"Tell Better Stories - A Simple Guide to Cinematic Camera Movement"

Do you ever wonder why you feel a certain way when you watch a movie? Sure, there's the actor, the wardrobe, the set design, but one unseen character of your film is the camera itself.
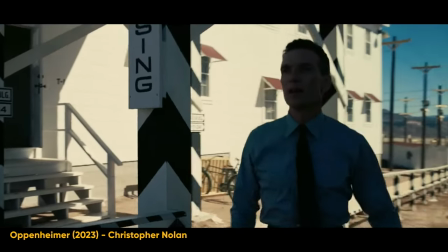How you move it or how you don't makes all the difference in how you tell a story. So today we're going to talk about motivating feeling with camera movement.
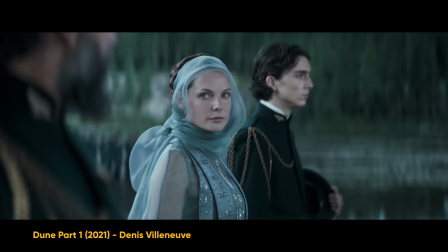It's the eye or the gate, so to speak, the window into the soul of your video.
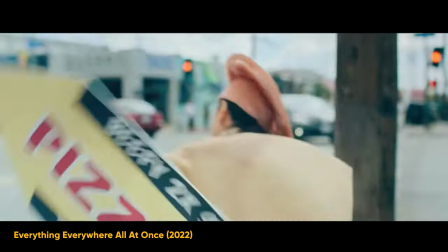And sometimes you can even think of it as a character in your film. but what kind of camera movement tells the best story?
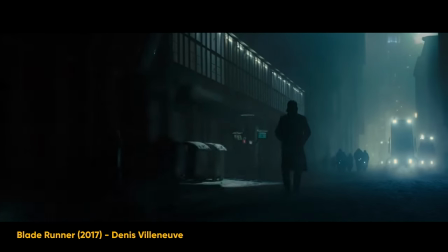Does more camera movement or more complex shots equal better storytelling?
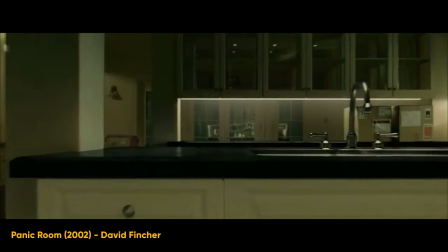While we could shoot a movie that rotates the camera 360 degrees on its axis and call it a day, we would miss the heart and meaning of the film. So it's crucial that we know the intention and motive behind every camera movement. Let's get into it.
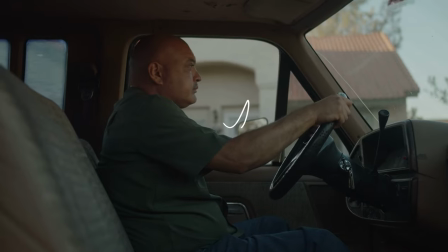Now, the first camera movement to draw that juicy emotion out of your audience is actually not a movement at all.
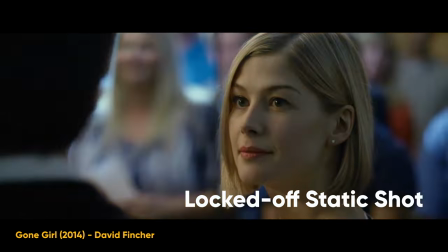It's the locked off static shot. This is a shot where the camera is placed on a tripod and that's it.
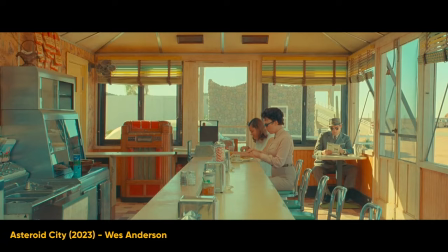Boom, you're done. But what is it conveying? A locked off shot removes distractions and lets us focus on what's happening in the frame.
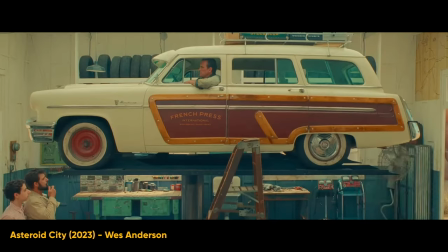It evokes stillness, but also can create tension at the same time. It can make the audience feel paralyzed in moments of chaos. Imagine a fight scene where two people are just going at it but the camera is still.
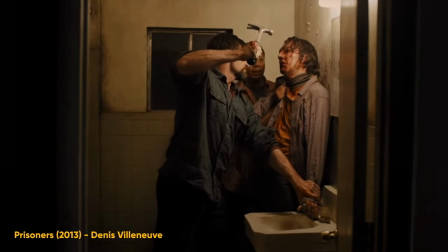As a human you want to jump in and help or maybe just run away but with a locked off shot you can't do anything.
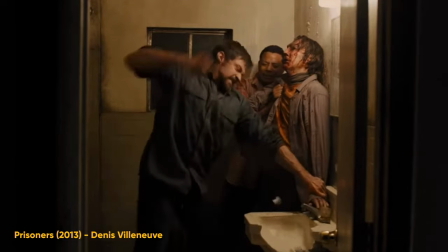Just helplessly watching as a bystander. And that's just one example of how not moving the camera can evoke emotion. Just don't forget the most timeless use of the camera is not moving it at all.
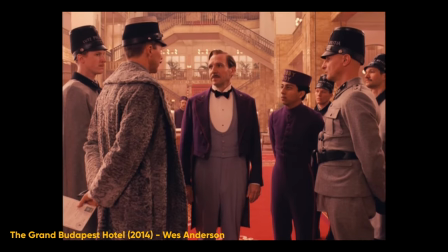The locked off shot is one of the best friends of a filmmaker to remove distractions and be present in the scene.
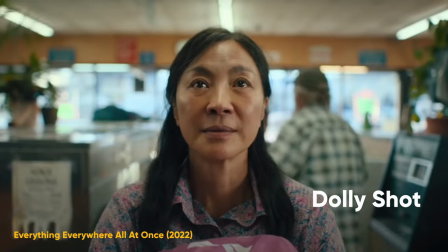Moving on to the dolly shot. This is one of my favorites, but like anything, it can also be overused.
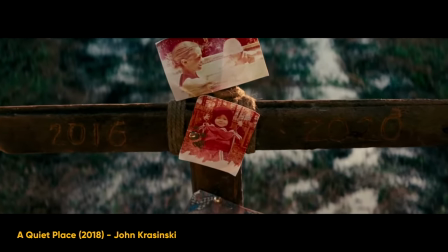A dolly shot is simply moving the camera in or out of your scene.
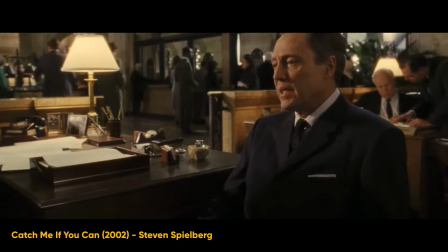To use it effectively, you can dolly in on a character to feel a sense of urgency, perhaps a change of thought, or to capitalize on a story beat in your script.
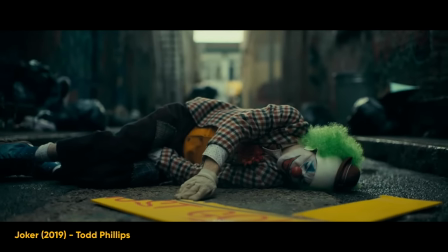And the same is true in reverse. If you dolly out, you can make your character feel isolated, like you're leaving them with an introspective existential feeling.
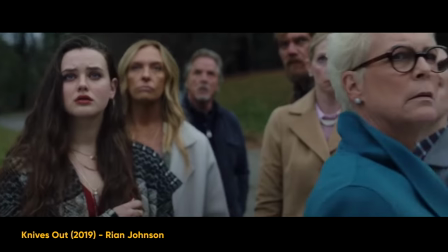Or it can just be a good way to end a scene or transition to another. Next is a zoom shot.
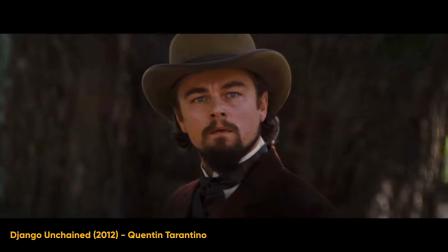A lot of times you'll see this characterized in a horror movie, a slow, steady zoom.
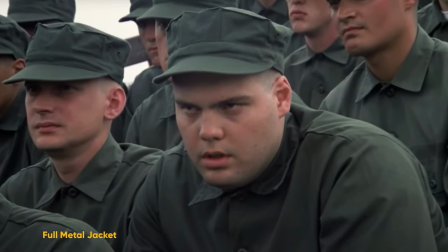It's really effective at making your audience feel unnerved. Instead of getting physically closer, you're pulling the environment of the character away from them,
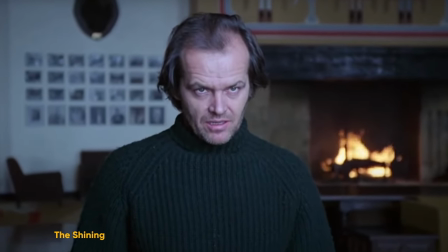almost like the reality they know is being distorted, making for this eerie, unsettling feeling. Or one effective way is to make it feel like you're eavesdropping on a conversation, like you're really, really far away and getting closer and closer.
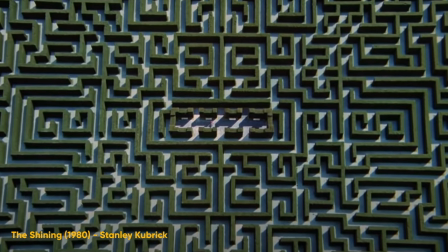And as you get closer, the tension or stakes of the scene rises. The action, the conflict increases.
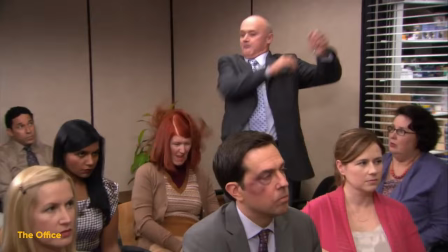Or you can always use a zoom in a comedic way like The Office does. The next type of camera movement is the pan and tilt shot.
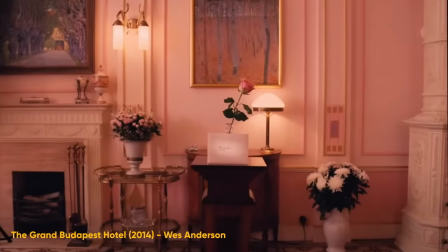Obviously it's two moves but they can have a similar effect. Both have the idea of revealing something or pulling back the curtain so to speak.
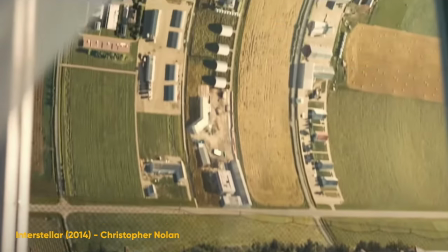Often with the tilt shot you could reveal an object that the character is looking at then tilt up to see the
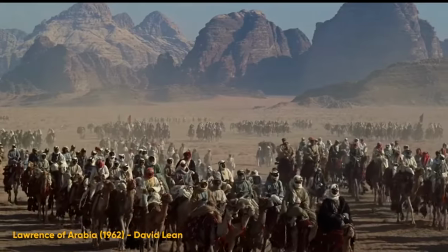character or with a pan you could reveal a vast landscape or audience to capture the scale for the viewer. A lot of times you'll see this in aerial shots or establishing shots,
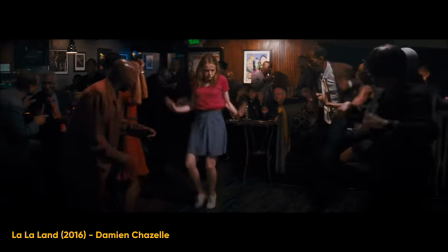but it also can be used creatively like in movies such as La La Land, a whip pan is used to create intense character action and build the energy of the scene.
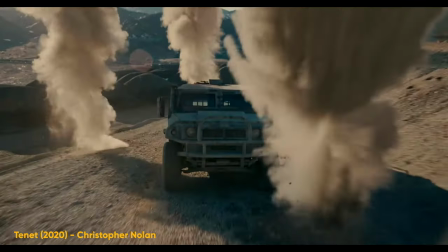Next is a tracking shot. And what is a tracking shot? Well, you're simply following or tracking your character in a scene.
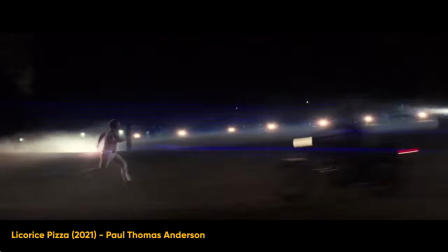This can be done from a horizontal plane where the camera is parallel to the characters or you can track the scene from behind or in front. It's a great way to make your audience feel like they're a part of the scene and a lot of times you'll see a tracking shot in a dialogue scene action
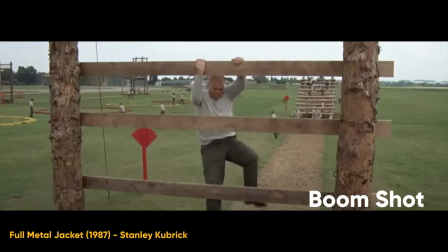sequence or a solo shot of a character next is a boom shot it's a vertical shot of the camera and probably the most
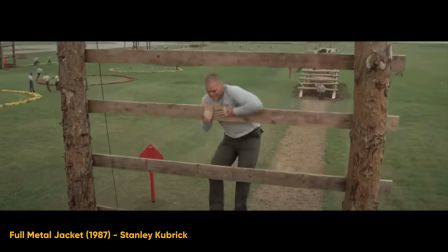unused shot for any independent filmmaker why because it's just unrealistic
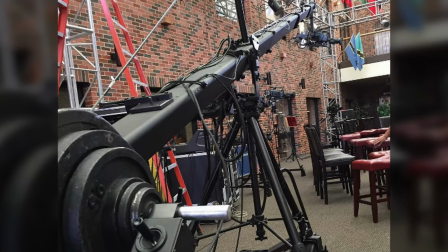it usually takes a gigantic crane or jib to create which is not
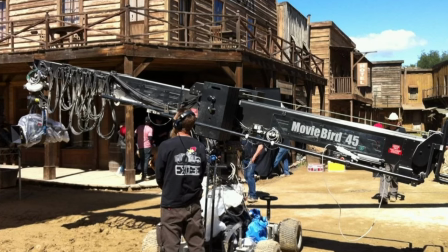the mo for solo filmmakers however if and when you use it it can be a great way to add production value to your film one creative hack is if you
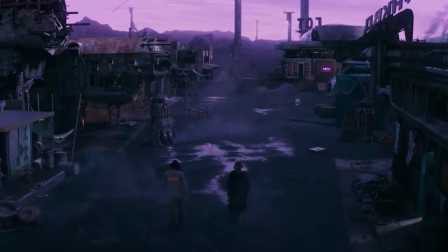don't have access to a crane you can use a gimbal to create a similar effect obviously it's scaled down a bit but it can still be an effective way to establish a scene and lastly on our list of effective camera moves is my personal favorite the handheld shot it's probably the best shot
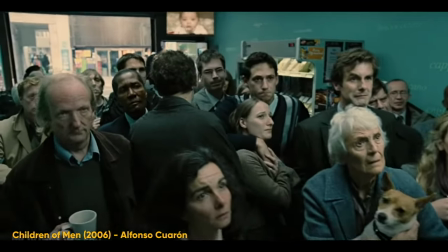for keeping things quick and efficient but also effective at conveying an authentic
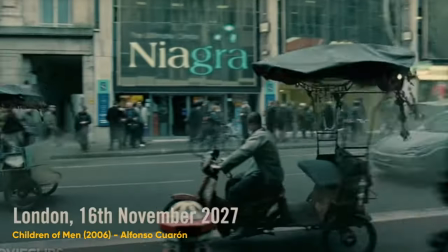emotion because someone is physically holding the camera it's organic and feels natural.
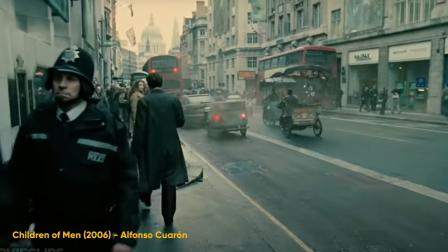However, it does have its drawbacks.
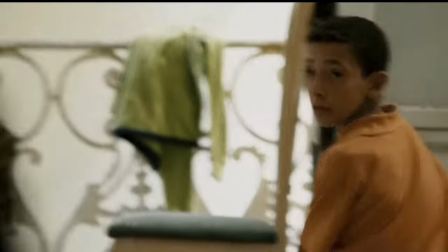Too often you'll see someone overdo it with a handheld motion making it feel like you're part of a cosmic tectonic earthquake or they'll use it at the wrong time. Like when a scene is better served with a locked off shot they'll use a handheld instead and draw too much attention to the camera.
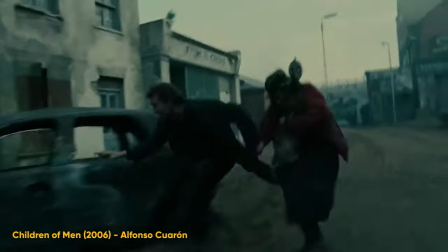But on the plus side it takes no rigging to set up, just you and the camera and it makes the audience feel like they're a part of the scene so with all these shots which is your favorite or which do you want to utilize more what's beautiful about filmmaking is that hypothetically you
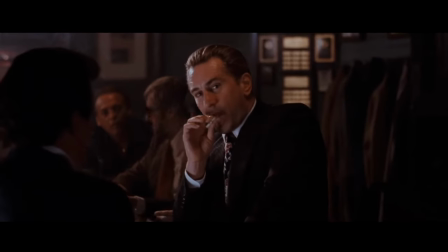can use all of these camera movements in one scene and each could feel appropriate but it's important to maintain
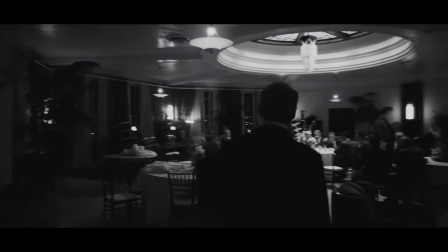intentionality with each camera move asking yourself how do i want the audience to feel So if you liked the video, please like, subscribe. Thanks for watching. We'll see you in the next one.